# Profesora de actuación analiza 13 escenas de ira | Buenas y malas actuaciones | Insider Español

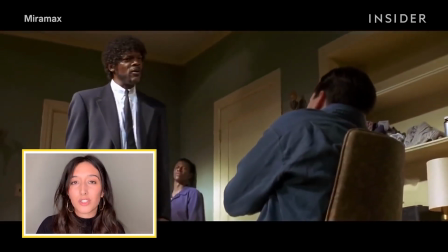Así que, aunque muestre su enfado, hay un elemento performativo en toda esta secuencia.
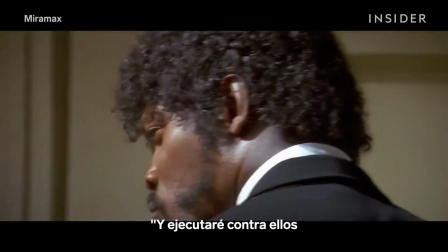Esta es una escena bien ensayada.
And I will strike down upon thee with great vengeance and
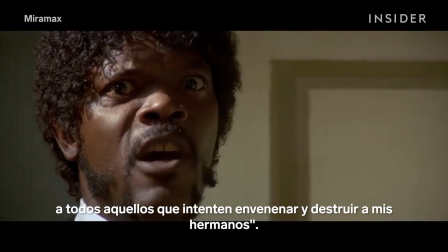furious anger those who attempt to poison and destroy my brothers.
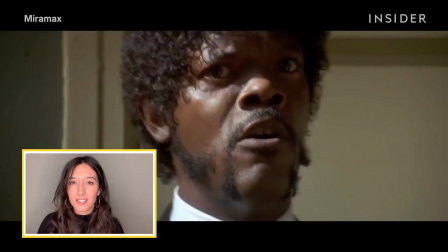Aquí podemos oír cómo se apoya en la palabra, para que se sienta bíblica.
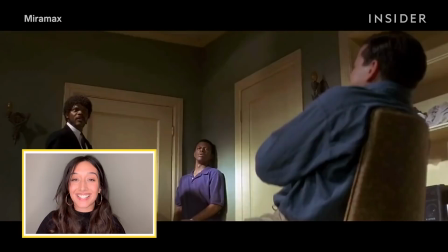Obviamente es de la Biblia, pero transmite una sensación de poder a través de la forma en que dice terrible.
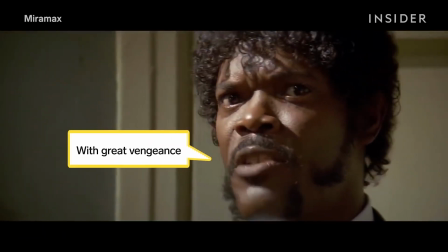With great vengeance and furious anger,
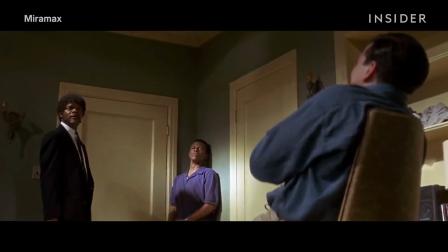and you will know my name is the Lord when I lay my vengeance upon thee.
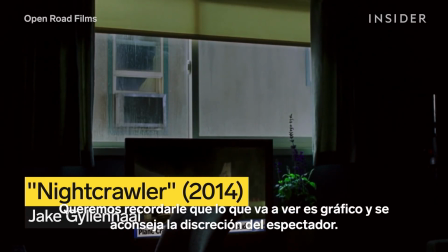CBS2 has obtained this exclusive video, and we want to remind you now that what you're about to see is graphic, and viewer discretion is advised.
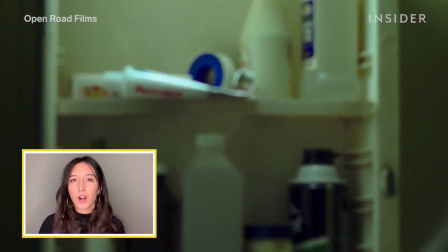En esta escena, se percibe el aspecto realmente primario de la ira. Aquí no hay público.
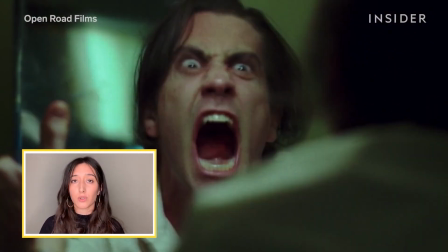No hace esto para nadie. Solo hay pura rabia aquí. Creo que hace un buen trabajo.
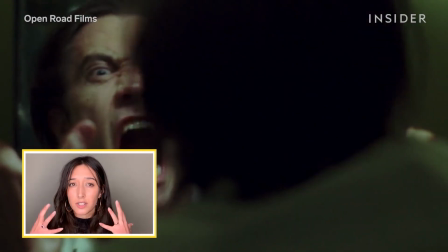Deja que la ira se vea en su cuerpo y en su cara.
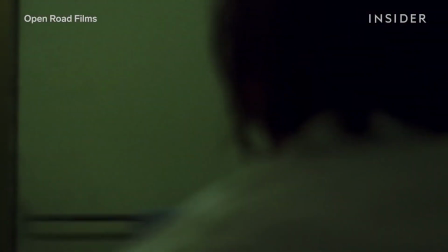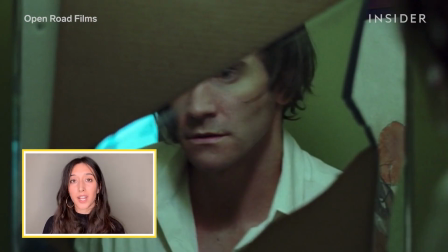Me encanta la forma en que se aparta del espejo cuando este se rompe, ya que podemos ver en su reflejo que toda esa rabia se ha desvanecido.
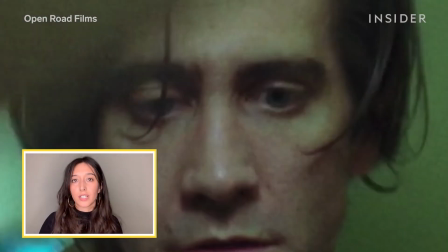Pero aunque la rabia ya no se evidencia en él, todavía se nota una oscuridad detrás de sus ojos.
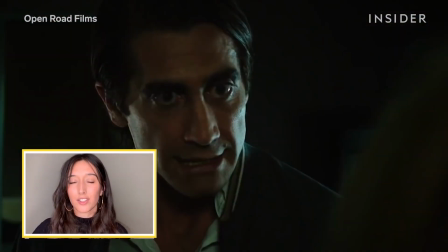Y sabemos que eso es parte de su narrativa, que continuará existiendo en él.
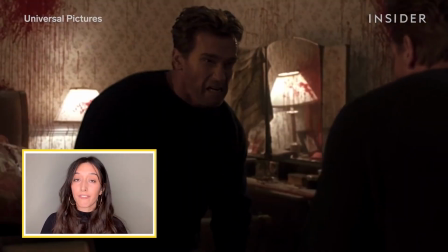Así que, en contraste con la escena con Arnold Schwarzenegger, que se sentía más episódica, Arnold golpeó el espejo y se detuvo allí.
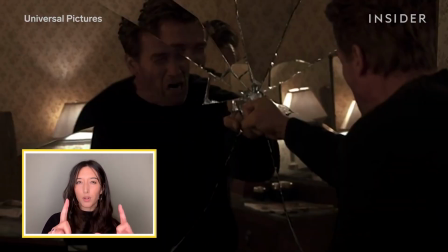En un momento que parecía empezar y acabar allí.
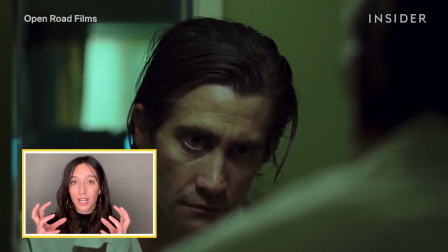Aquí se ve la anticipación en la cara de Jake Gyllenhaal, cuando está a punto de gritar y agarrar el espejo, y sientes que esa energía se queda con él después.
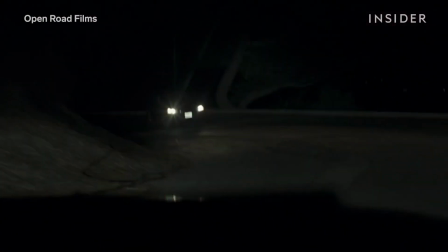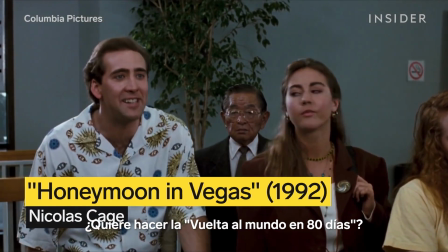What's this guy doing around the world in 80 days? Lighten up. You lighten up.
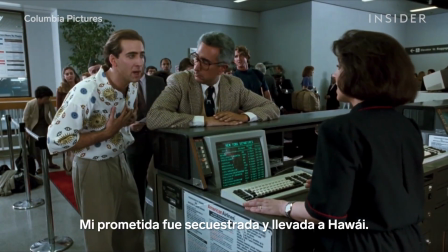Look, I've got a major problem, okay? My fiance was kidnapped and taken to Hawaii.
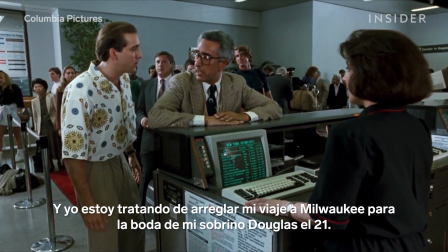I've got to get there now. Well, I'm trying to make arrangements to get to Milwaukee for my nephew Douglas's wedding on the 21st.
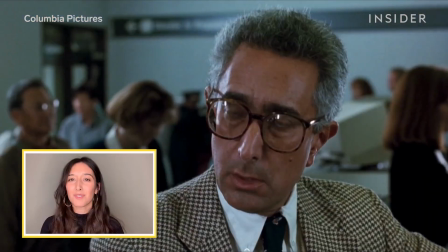You're not even flying today?
Me hace mucha gracia la forma en que sobreenfatiza las palabras.
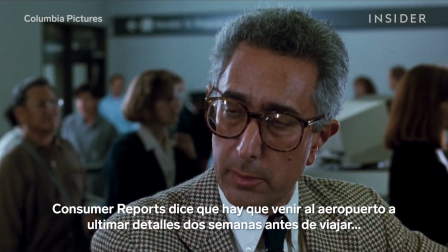O sea que usted no va a viajar hoy y 80 días. Consumer Reports said that if you make your travel arrangements 2 weeks in advance at the airport...
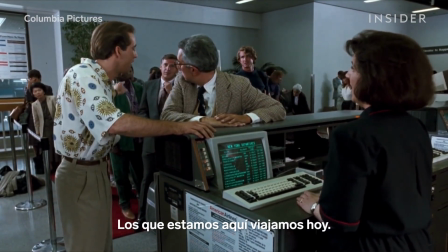You're seeing this line? We're all flying today. Please, sir, if you don't get back on...
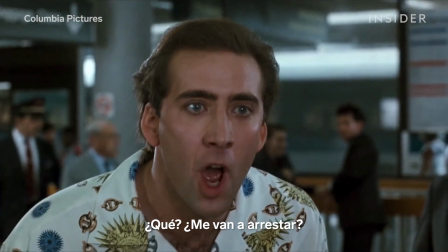Then what? I'll be arrested, put in airport jail!
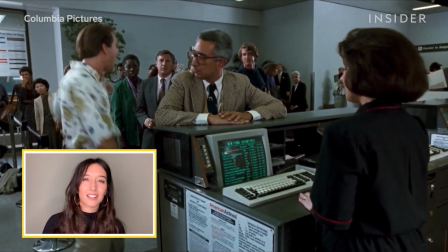Aquí se parece un poco a un adolescente malhumorado, por la forma en que pronuncia algunas de sus líneas.
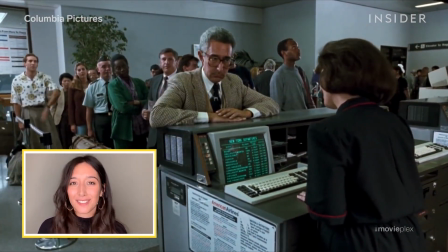Pero creo que la ridiculez de esto lo hace divertido.
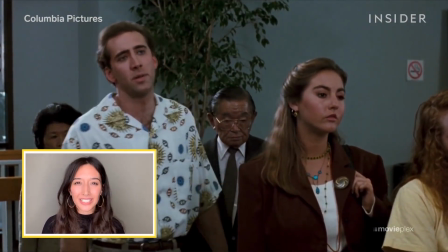Puedes ver esa reacción aniñada que despliega, cuando otra persona que espera en la fila le dice,
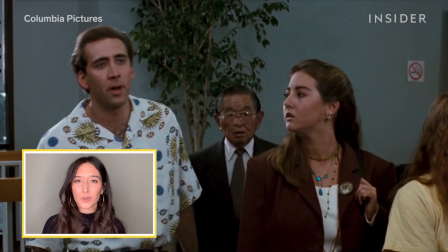relájate, y él responde, relájate tú, lo que hace que se vea como si se estuviese peleando con una hermana.
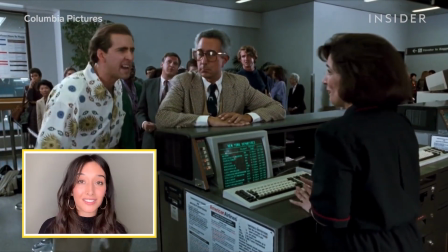Esto funciona en esta escena, porque ves a un adulto que está extremadamente frustrado, pero que está comportándose como un niño grande.
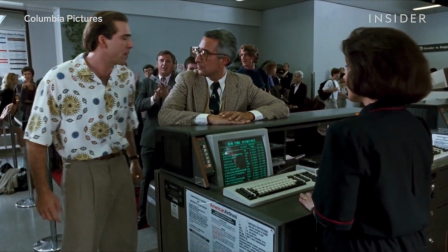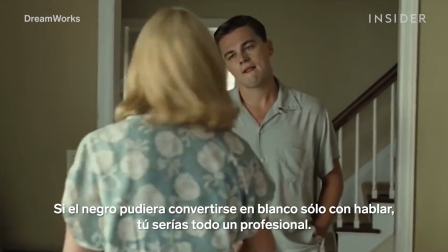Wonderful talker. If black could be made into white by talking, you'd be the man for the job.
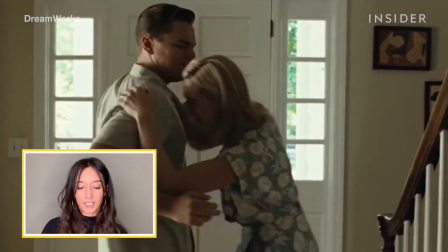Al actuar, puede que los artistas se inclinen por la opción más obvia, como estoy enfadada.
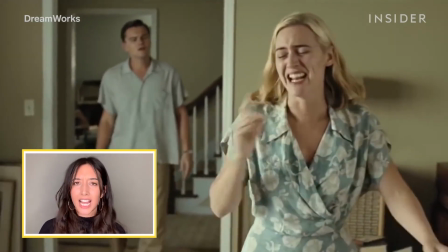Por eso, todo debe decirse en voz alta y agresivamente. Ella hace lo contrario.
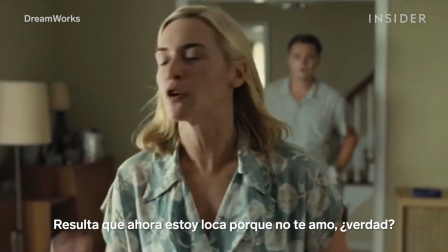So now I'm crazy because I don't love you, right? Is that the point? No, wrong.
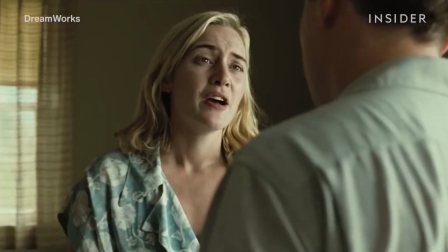You're not crazy and you do love me. But I don't. I hate you.
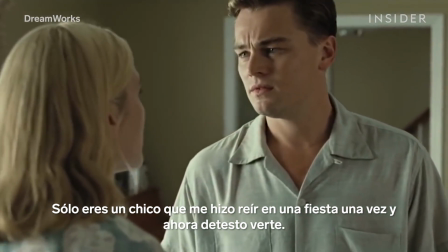You were just some boy who made me laugh at a party once, and now I loathe the sight of you.
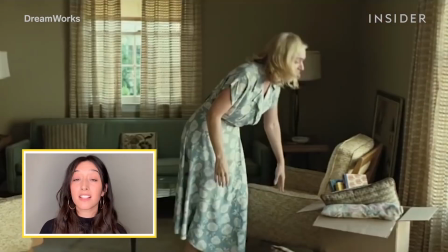Se lo toma muy a la ligera y se ríe mucho. Da la sensación de que ha llegado a su límite y ha ido más allá.
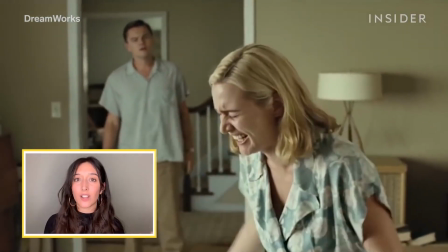Y por eso es que se produce esta risa tan maníaca y caótica.
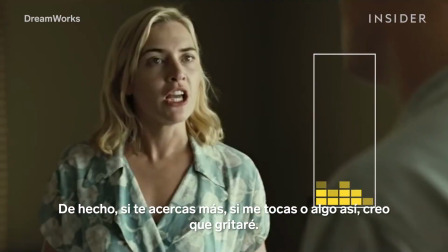In fact, if you come any closer, if you touch me or anything, I think I'll scream.